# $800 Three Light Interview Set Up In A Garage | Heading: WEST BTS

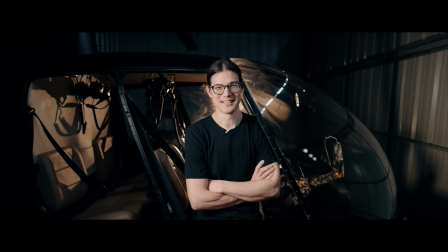[0:00]
All right, today's video we're gonna show you how we lit these interview scenes for Heading West. You'll probably have already seen Heading West.
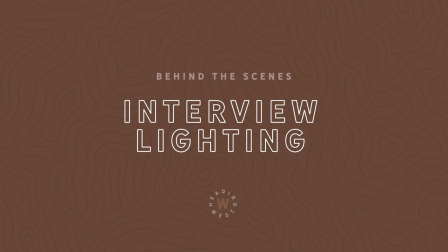[0:06]
Hopefully, if you haven't, link up here. Behind the scenes, let's do this. The lights we're using today are the...
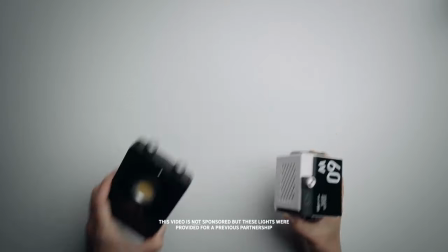[0:12]
I don't know what lights we're using today. Today we're gonna be using the new Zhiyun Molis X100 and G60 to light our scenes today. I love these lights because they're so compact and so easy to travel with. Especially when we're shooting outside the studio, like today I just put them all inside a camera bag. Look at how cute, look at them. They're like little cubes. We're gonna do two interview setups one for Chris which is gonna be right inside the helicopter here And then we're gonna shoot one of myself and we're probably gonna shoot it over in the messy corner because I kind of want to have like Shop vibes, but we're gonna shoot it on like a 24 mil 1.4 lens. We're just gonna cream that background out So you're gonna see chaos, but hopefully it will be an organized chaos and won't look like a disaster Like it looks in real life right now. I like the softbox because it's got black and gold and that is my color theme for my life The G60s are 60 watt lights,
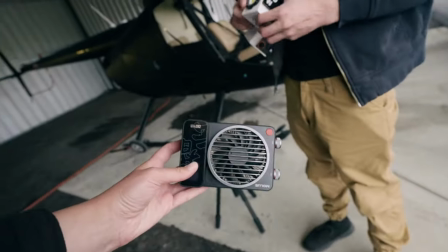[0:58]
and then the X100 is a 100 watt light, so we're going to use the X100 as our key light because it's going to be more powerful.
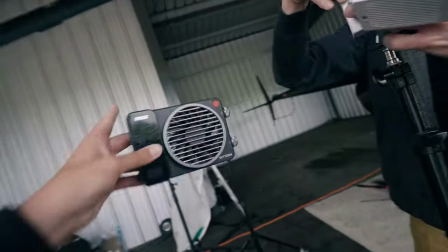[1:05]
And then we'll use the G60s as any kickers or any accent lighting that we might want to do.
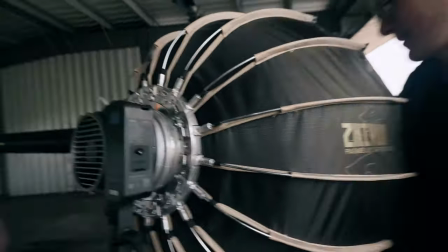[1:11]
I like the softbox because it's compact, but it still has a fairly sizable footprint.
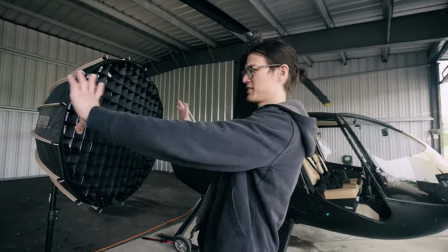[1:16]
It's kind of like this small softbox size, but the size of your light source is going to be how big the base is.
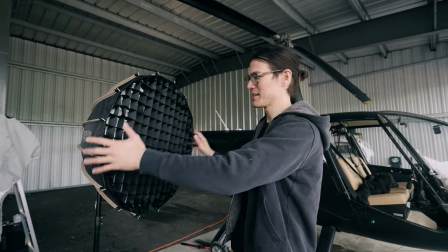[1:22]
So it's a decent size, but it's still fairly compact.
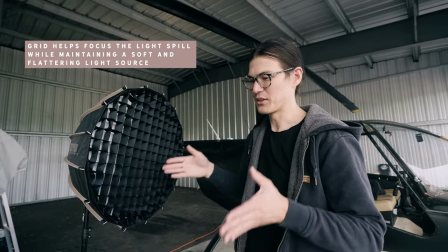[1:25]
And it comes with a grid, so you get a nice soft light, but the grid keeps it more directional So it's not spilling over everything else.
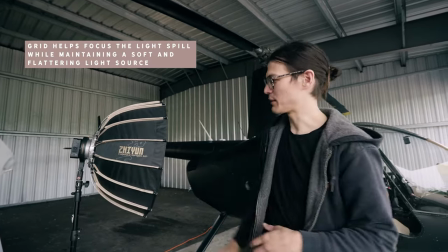[1:32]
So it's controllable It's just a nice gridded softbox and nice compact form factor. Wrong color temperature, noob. 5,600 kelvins. You can't see anything from back here, just the number. So yeah, I'm a noob.
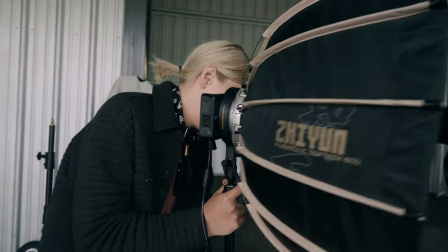[1:43]
I guess I could have just looked at the number. 100% on. We're gonna close the hangar doors because it is bright sunny-ass day outside. I want full light control here which means that the room needs to be completely dark so we can manipulate the light the way we want
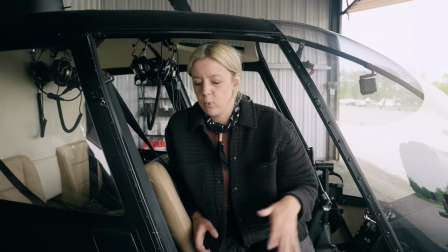[1:56]
we got the door taken off here so it's not kind of in the way we're going to try this and if we don't like how it looks then
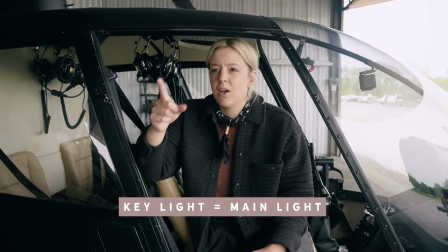[2:01]
we'll probably seat him in front but i think we're going to work with the x100 as a key light we'll see what kind of kickers we want to get
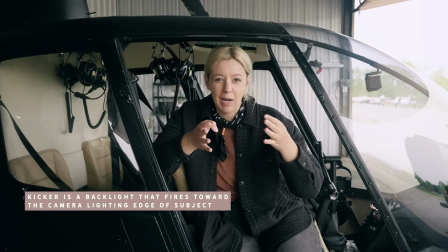[2:08]
when i say kicker that means light in the back that's shining into the camera and then i also brought the five ray m40s which
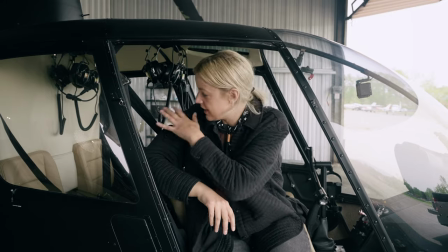[2:14]
i like to use inside the helicopter to light it up
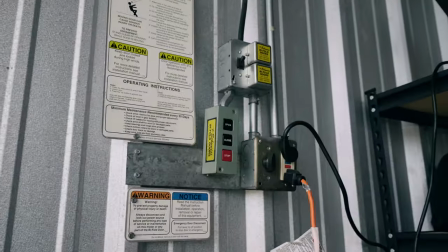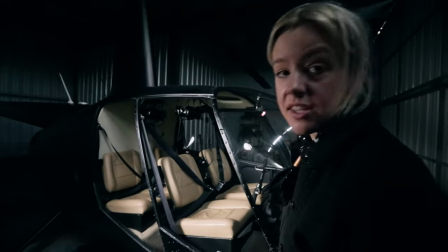[2:22]
So, I got one light on here, key light, but obviously it's looking a little flat, so what I might do is actually throw a light in the back of the helicopter here.
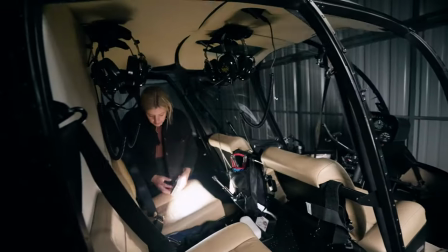[2:31]
It's not doing much, is it? Why don't you put it between the seats? That's a good idea.
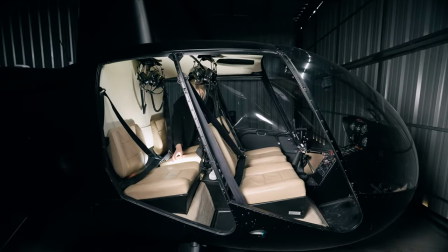[2:36]
How's that? It kind of gives a spooky look to it. Too spooky? Yeah.
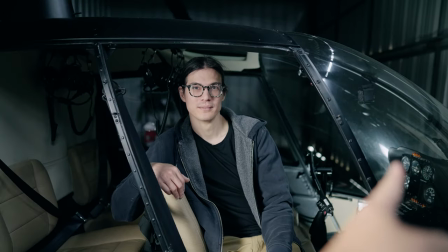[2:41]
That light is reflecting really badly into the bubble, and then this here is like super dark.
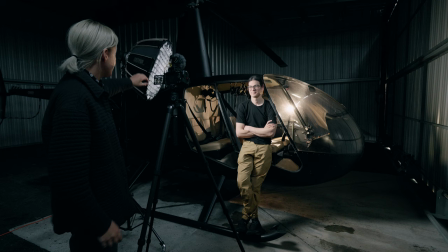[2:47]
Okay, I think we got our shot lined up here. So we've got the Mollus X100 here is our key light with a softbox and the grid on it.
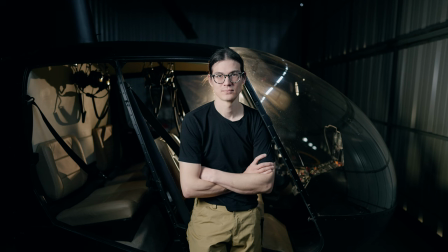[2:55]
So that's focusing that light on Chris's face. We've got a bit of a side light here. We're going for blasty contrasty.
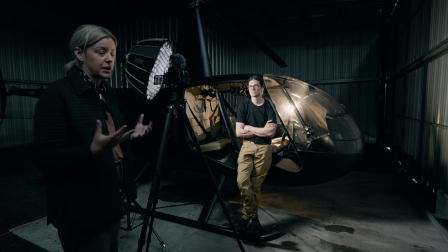[3:00]
We were thinking about going for a teal and orange look but actually the brand colors are more tan, pinks. So we're gonna kind of lean in that direction. So we have a kicker light in the very back.
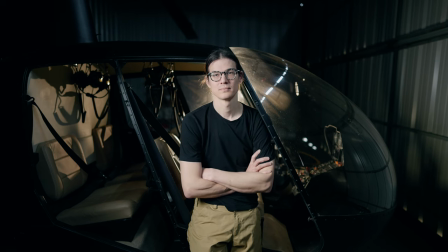[3:11]
That's the G60 on the light stand and we've got that set to a warmer color temperature than what our key light is here and so that's
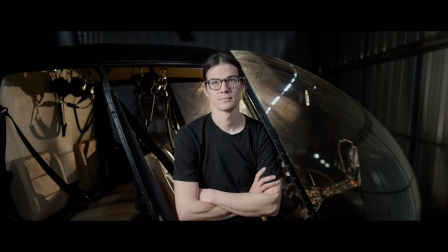[3:17]
just going to give us the ability to bring through that warmth that matches the kind of black and gold millennial falcon scheme that we have going on
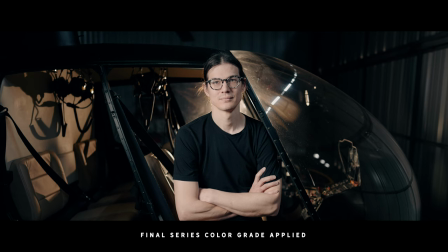[3:23]
and hopefully we'll be able to pull that kind of gold through in the color grade.
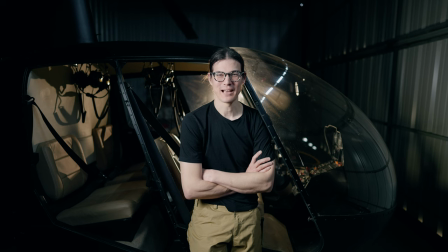[3:27]
I was like hey we should gel that light back there the backlight and then you're like just change the color temperature.
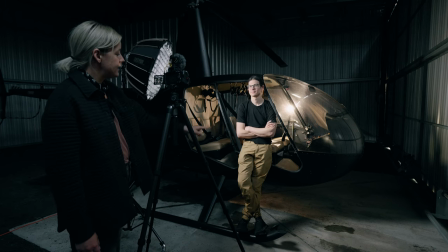[3:33]
The second thing we did actually was add the five ray m40 with the same color temperatures our
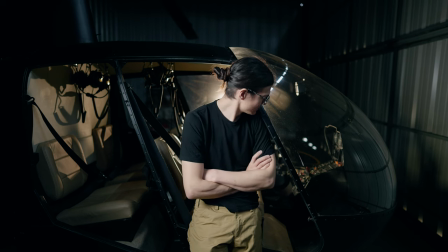[3:39]
kicker light on a little tiny mini light stand and that's just highlighting inside the cockpit there. What would you call that? The... Console. Console. It actually works out perfect because the interior of the bird is that warm color so it kind of balances it out. We've got like some highlights here and then we have that little highlight over here.
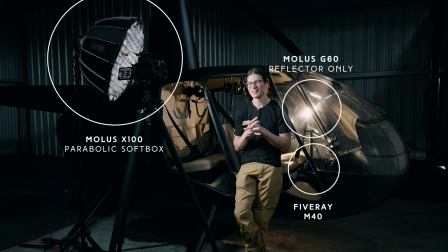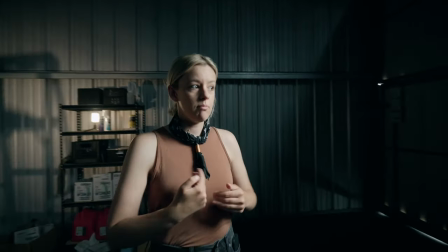[4:05]
Alright so we're doing my interview now.
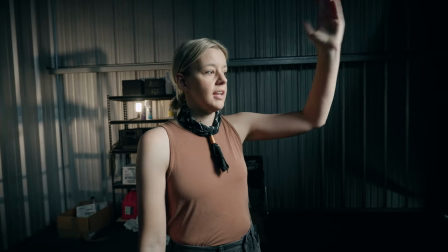[4:08]
So we're using the same light so we have the MOLOS X100 here as a key light. Same modifier, same grid selection.
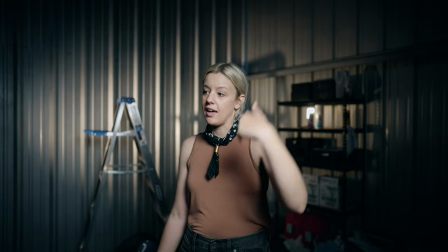[4:14]
We've got the light closer to the plane of the camera because I prefer that look it's more flattering I don't really like a contrasty look on my face.
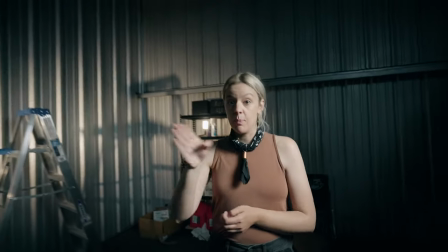[4:22]
We have the G60 here that is basically unmodified It just has that reflector on it and we've got that hitting the wall.
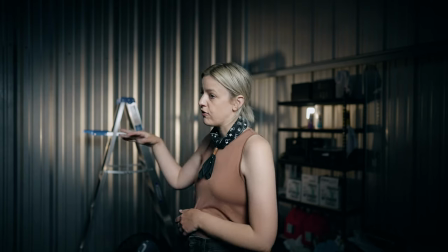[4:29]
It's hitting the ladder here too We're just creating kind of a cool shadow effect in behind. It's like a practical cookie. It is.
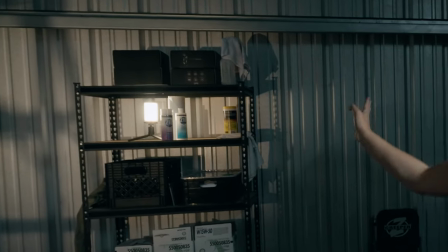[4:34]
Yeah And then back here we have that 5 Ray M40 just shoved on the shelf You can see it but we're shooting at a shallow depth of field so it's kind of blurred out.
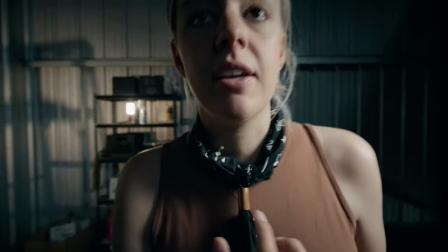[4:42]
Lapel mic is tucked inside my bandana here.
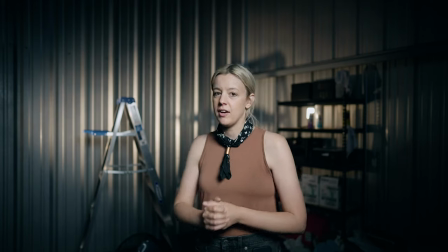[4:46]
We're shooting with the 24mm 1.4 at 1.4 to purposely blur out the background and we trust the eye out of focus enough to be able to keep the eyeballs in focus.
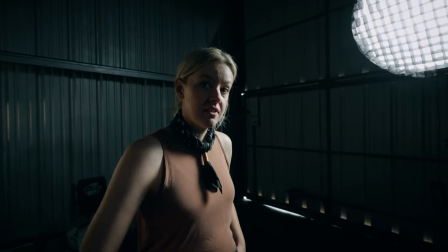[4:55]
Fingers crossed. Should we do this? Okay, I have a list of questions on my phone.
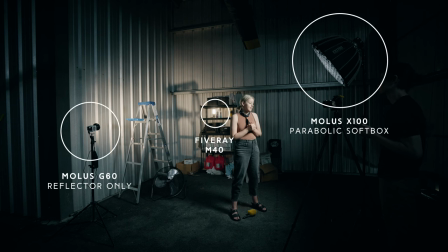That is our lighting setups, two ways that we lit our interviews for Heading West. If you haven't seen the series yet, link up here. It is six episodes. Just want to take a quick second to also plug our merch if you're looking for gift ideas something for your friends your family or for yourself we have a lot of different
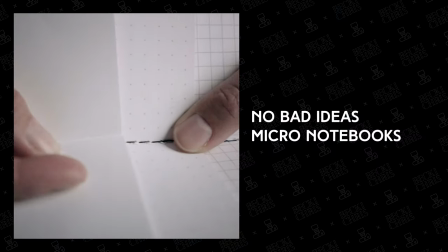[5:19]
products in our shop currently we've got the no bad ideas micro notebook set we've got the capture photons bandana we've got
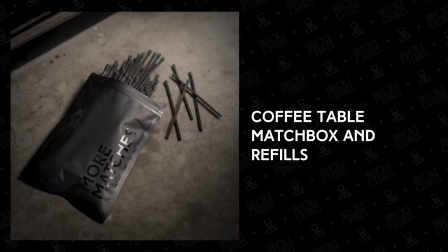[5:27]
sweaters hooks matchboxes match box refills stickers you can find all of our products linked in the description this background is a mess i gotta do something about that thank you guys so much for watching and we'll catch you the next one.
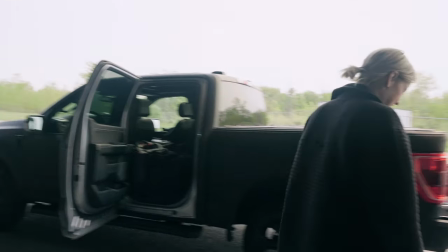[5:40]
But first we need to move the truck in. Is it gonna fit? Four inches, two inches.
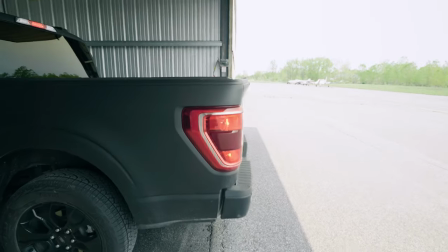[5:49]
I think the artist is hanging out. She's not even in any machine. No, you got a good uh you got a good like two feet.
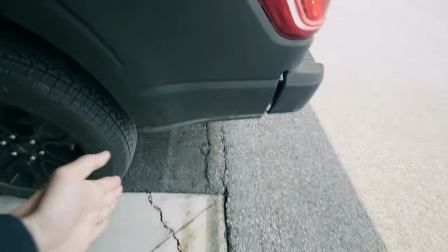[5:55]
The door falls right here.